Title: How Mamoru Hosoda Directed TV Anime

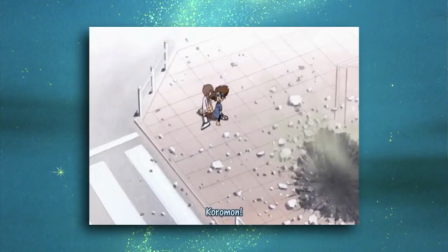Now, these are by no means techniques that are exclusive to him. For shot composition, he uses long shots, deep focus,
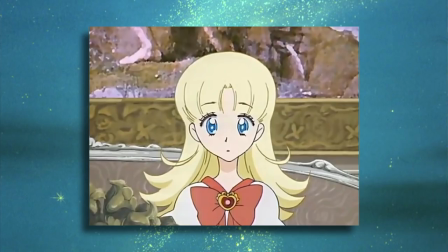close-ups, particularly staring straight into the camera, medium close-ups,
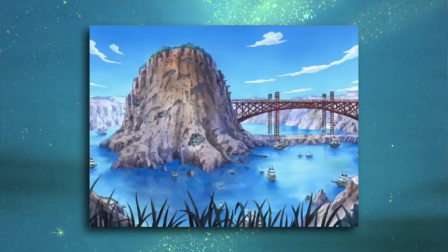and tracking shots cuz he happens to have some character running in almost every episode.
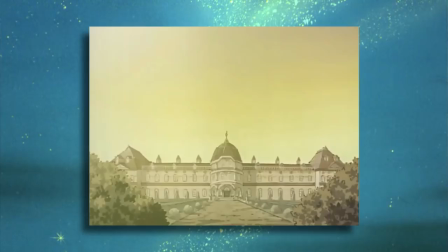For storyboarding, he uses lots of establishing shots, starting most of his episodes with them.
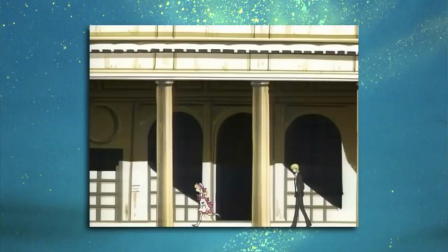He has a couple long takes. Well, long for anime standards, but not the kind of frozen long takes that can be seen in Evangelion.
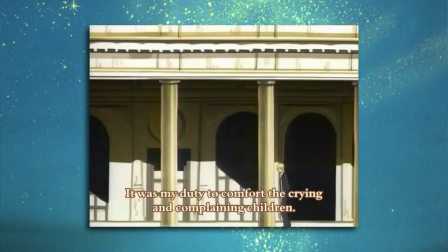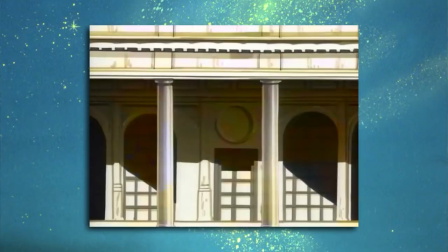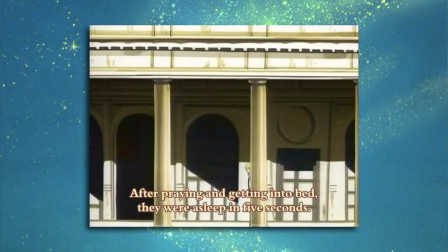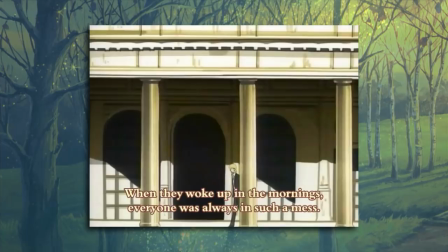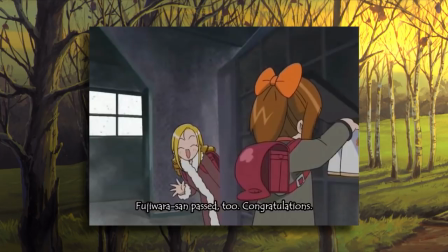He has his share of panning shots, but a good deal of them pan enough of the way to really change the shot composition over a period of time.
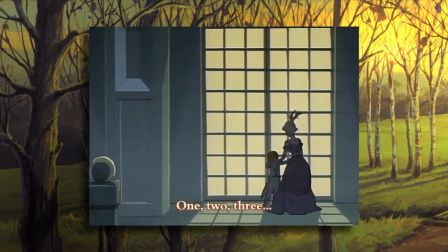There's this great shot for example in Ashina Naja 5 that pans over to what's actually a flashback and then pans back.
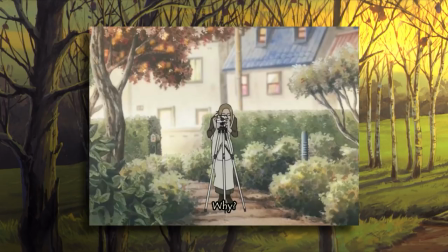And Hosoda is probably the best I've seen at the shot reverse shot. Not only in his compositions,
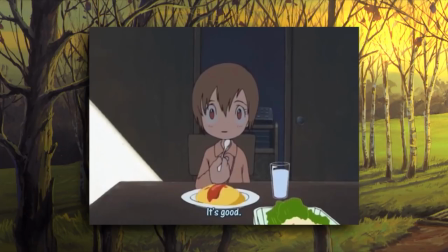like how he has the camera flip completely 180 degrees as to have each shot be from the direct perspective of the opposite character,
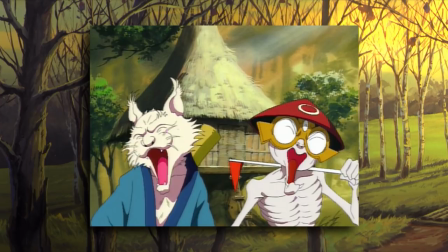but also in variety where it won't usually be the same shot getting cut back to.
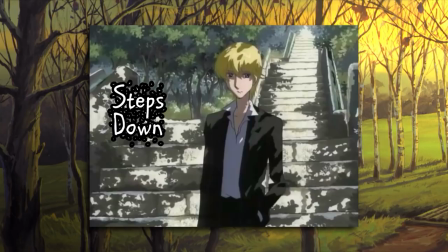Either something changes or a small motion is added on, so every shot is still unique.
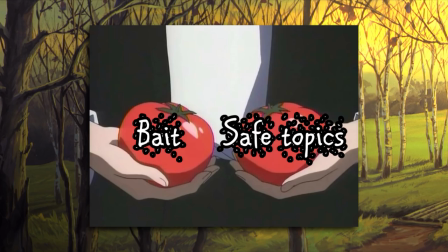Again, none of these types of shots are special to Hosoda, but a lot of them have something in common.
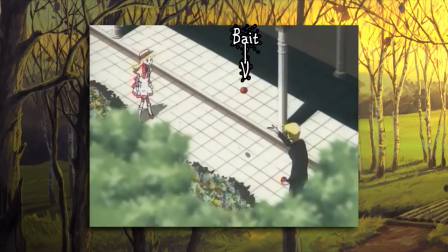Cost efficiency. I'm not going to open that can of worms that says anime budget on the lid,
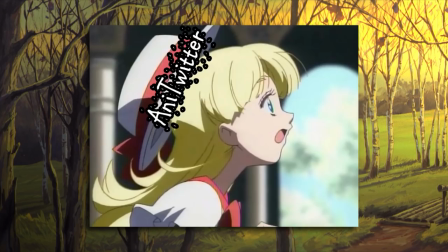but I think we can at least agree a TV anime's budget has to be more
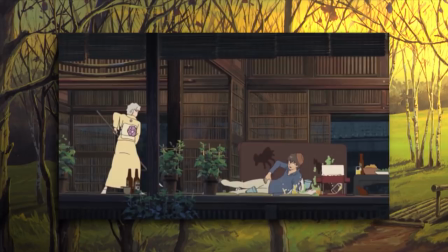wisely spent per episode than a whole movie's budget.
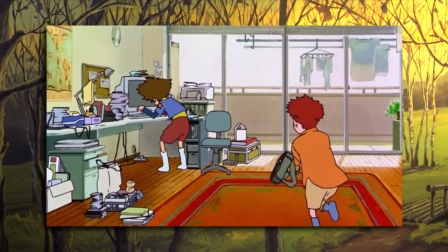A glaring difference between Hosoda's films and Hosoda's episodes is scale and complexity.
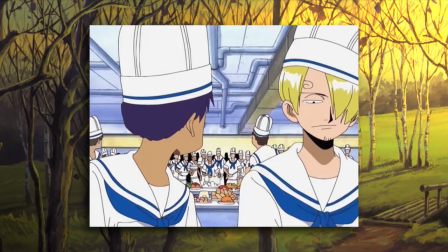There's not a bunch of moving parts, backgrounds are stationary, all of his episodes were shot in 4x3 and only run 20 minutes each.
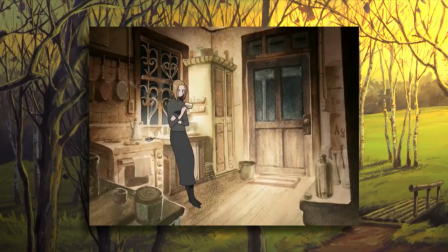They're literally smaller scale. And Hosoda chooses techniques that push these episodes even further into minimalist territory.
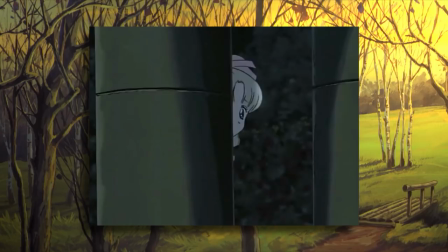Long shots and shot-reverse-shot can often hide characters talking,
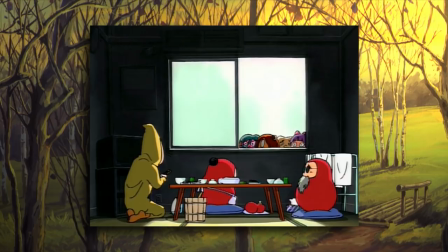which Hoseda uses to hide the expression of a character as a mystery to the audience.
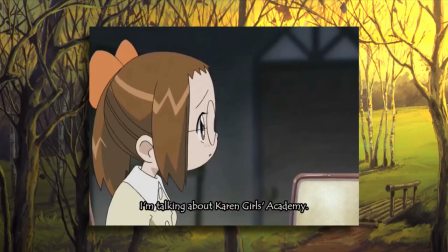Or capture the reaction of a character rather than the speaker,
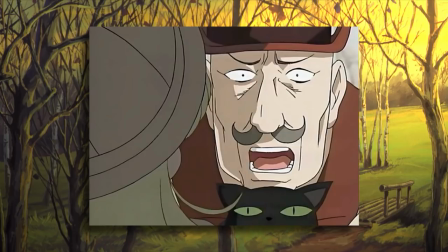because to him it's more important to see how a character reacts to something instead of how it's said.
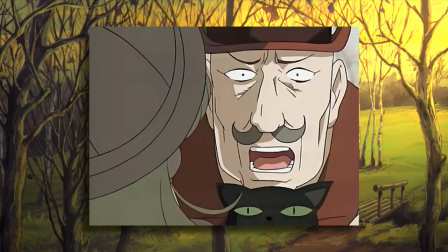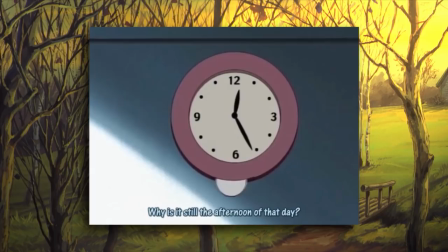He sometimes doesn't even cut to any characters, often framing an object or landscape instead, and lets the dialogue do the heavy lifting.
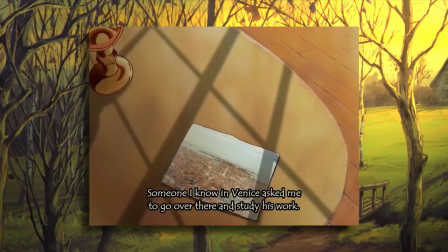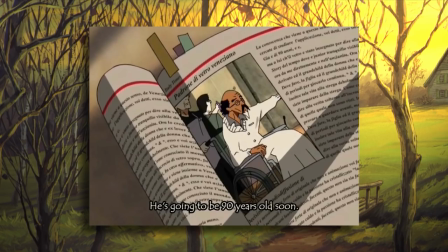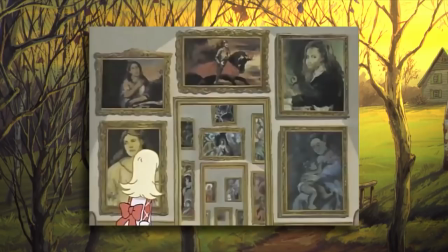Long takes eat up time, so there are fewer shots to storyboard overall.
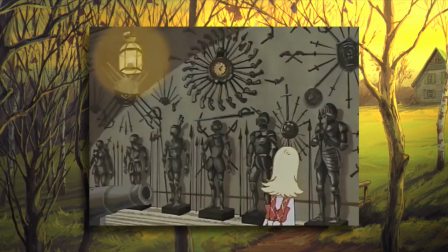And another thing that eats up time, akin to shot reverse shots, is that Hosoda really loves to use repetition to emphasize an idea.
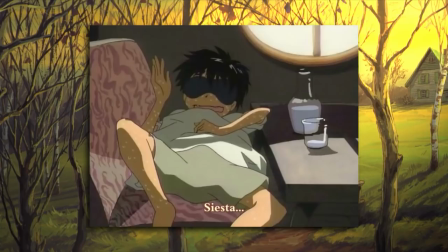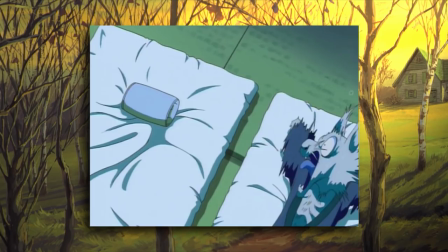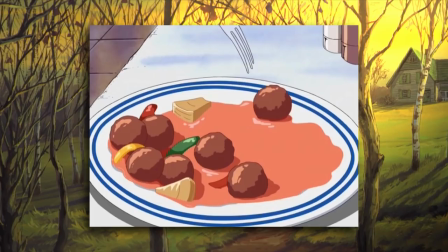And also as a form of comedy, like a through-line or a running joke for the audience.
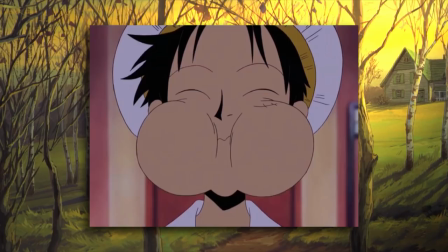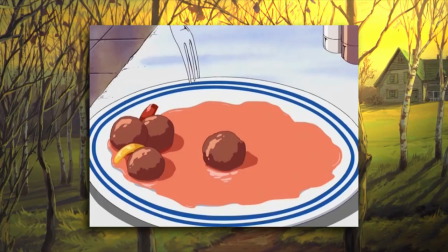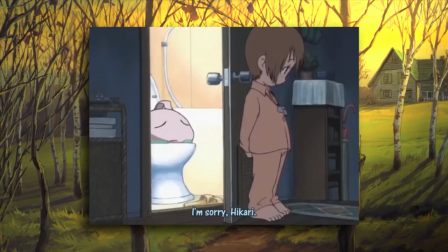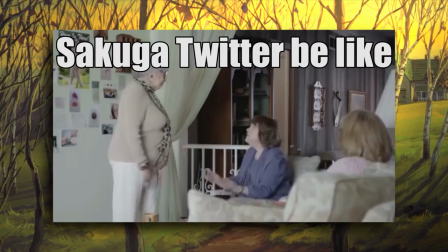And this conservative approach to TV anime not only probably made it easy on Toei Animation's wallet, That's not how it works.
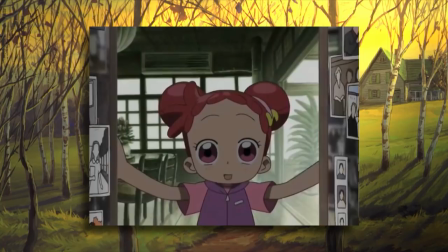That's not how any of this works.